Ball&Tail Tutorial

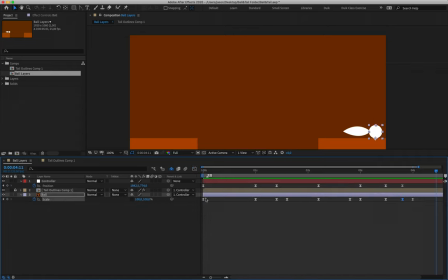All right, so that is our scaling now done. Hopefully not as terrifying as you found it the first time with the ball bounce animation. Now what we're going to do is we are going to add some rotation to our character. to
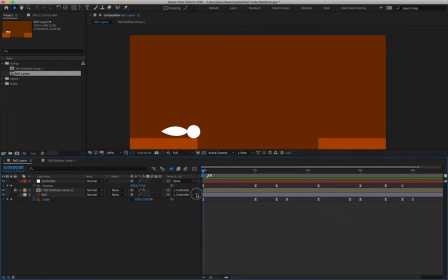upsell the idea that it's actually orientating itself along the path which it moves. What we're going to be using for that is the rotation values for layer 1 and 2. So I'm going to lock layer 3 by clicking on this little empty lock icon here. And when the lock icon appears, it means that I can't accidentally interact with that.
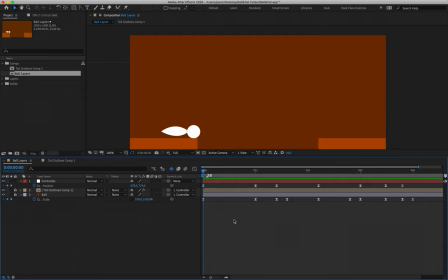I can't move my keyframes anyway. It's just there as a visual guide now. I'm going to unlock layer 2 by clicking on the little lock icon. I'll select it, and I'm going to hit R to bring up the rotation value.
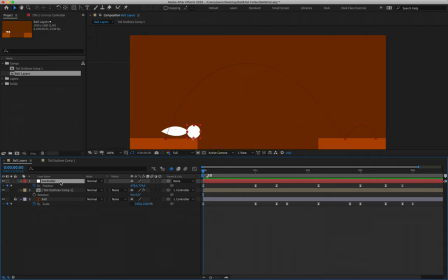Now for our controller, I want to continue to use the position keyframes as a guide for where to place the rest of my frames. So rather than just hitting R, which would swap out the position for the rotation value, instead, I'm going to hold down Shift and hit R. Remember that holding down Shift and then hitting one of those traps shortcut keys
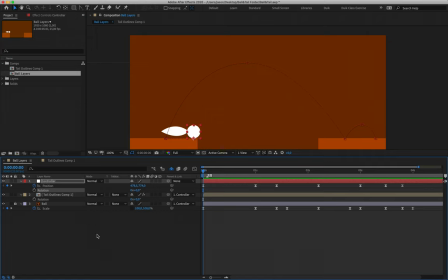adds or removes that value to the list visible in our timeline. So by holding Shift R, it's brought up rotation. I'm going to click on the little stopwatch to create my first rotation keyframe for layer 1 and the stopwatch to create rotation keyframe for layer 2.
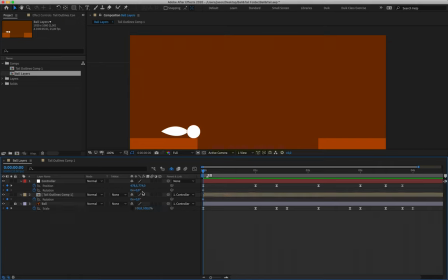All right, now in this exercise, we're quite lucky. The rotation values for these two will stay the same throughout. So that makes it quite easy to work with them. Our very first two rotation keyframes currently read 0, x plus 0, comma 0.
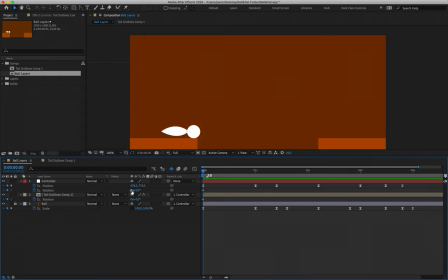Just to give you an idea, this first 0 is a full rotation. All right, so if I adjust that number left or right, you're not going to see anything happening on screen. But what you're essentially telling After Effects is that it needs to do a full 360-degree rotation.
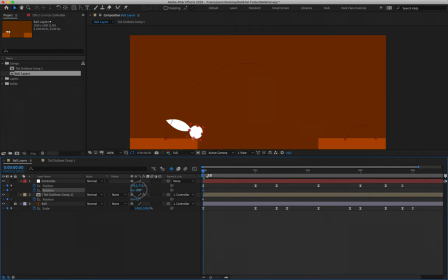The next set of values is actually your degree value. And these are the ones that we're going to be working with. Okay, so please make sure not to make the mistake of editing the first 0 for these two values. We want to be working with the plus 0, 0 degree value. Okay, so these are set to 0 degrees.
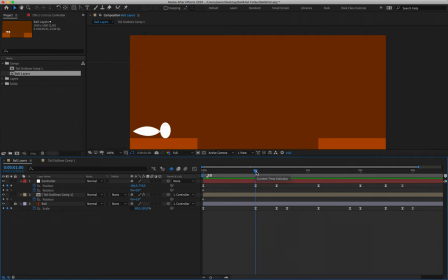I'm going to move myself out here to where we align with our very first position. And I think what we can do is, let's have our character actually,
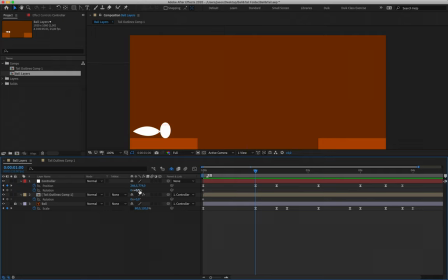yeah, in line with our second position and our second scale frame, we're just going to add a rotation value of about 15, I think, to both of these. Okay, so essentially as he's pulling back, he then rotates himself to build up that energy.
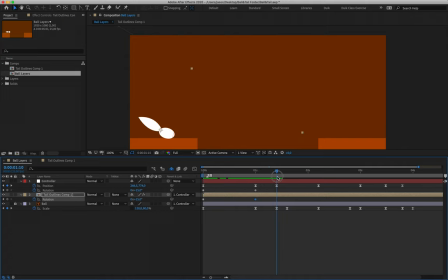Okay, as our character bends down to sort of build up that energy, we're not going to have any change occurring in our rotation here. So I'm going to copy and paste these keyframes just to duplicate them. And that's going to tell After Effects not to change anything between them while we have this gap.
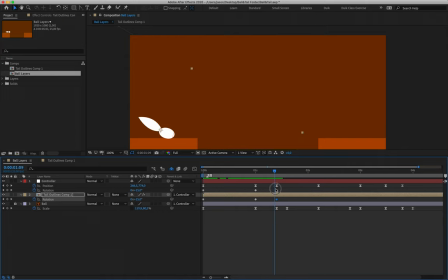We're going to add some secondary action during this small space with our tail to better sell the idea of our ball bouncing. Okay, so my first set of keyframes reads 0 degrees and 0 degrees.
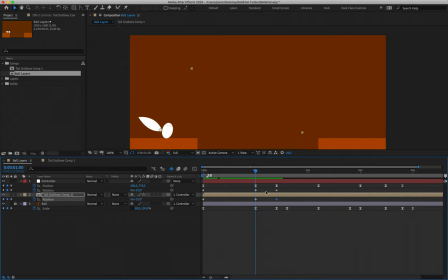My second set of keyframes reads positive 15, positive 15. And my third set again reads positive 15, positive 15. Okay, as my ball sails into the air, we are going to rotate our ball anti-clockwise.
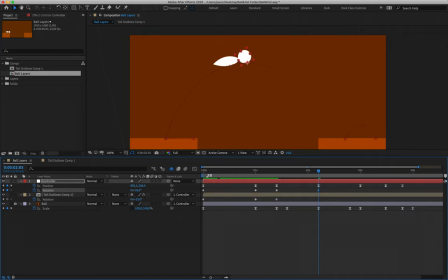So we can maybe type in a value of negative 30 degrees and negative 30 degrees, which allows our ball to reorientate itself as it bounces upwards. On its way down, if I align myself with my fifth position keyframe, I'm just going to invert these values.
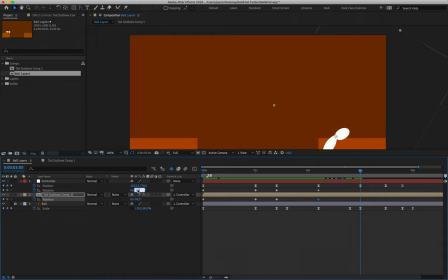So rather than being negative 30, negative 30, I'll make that plus 30. You don't have to type in the plus, you just type in 30, and it will automatically assume that you mean the positive value.
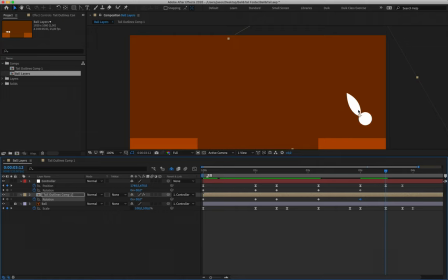Okay. Moving on to the next time our ball is in midair, we want these to be in negative value ranges again.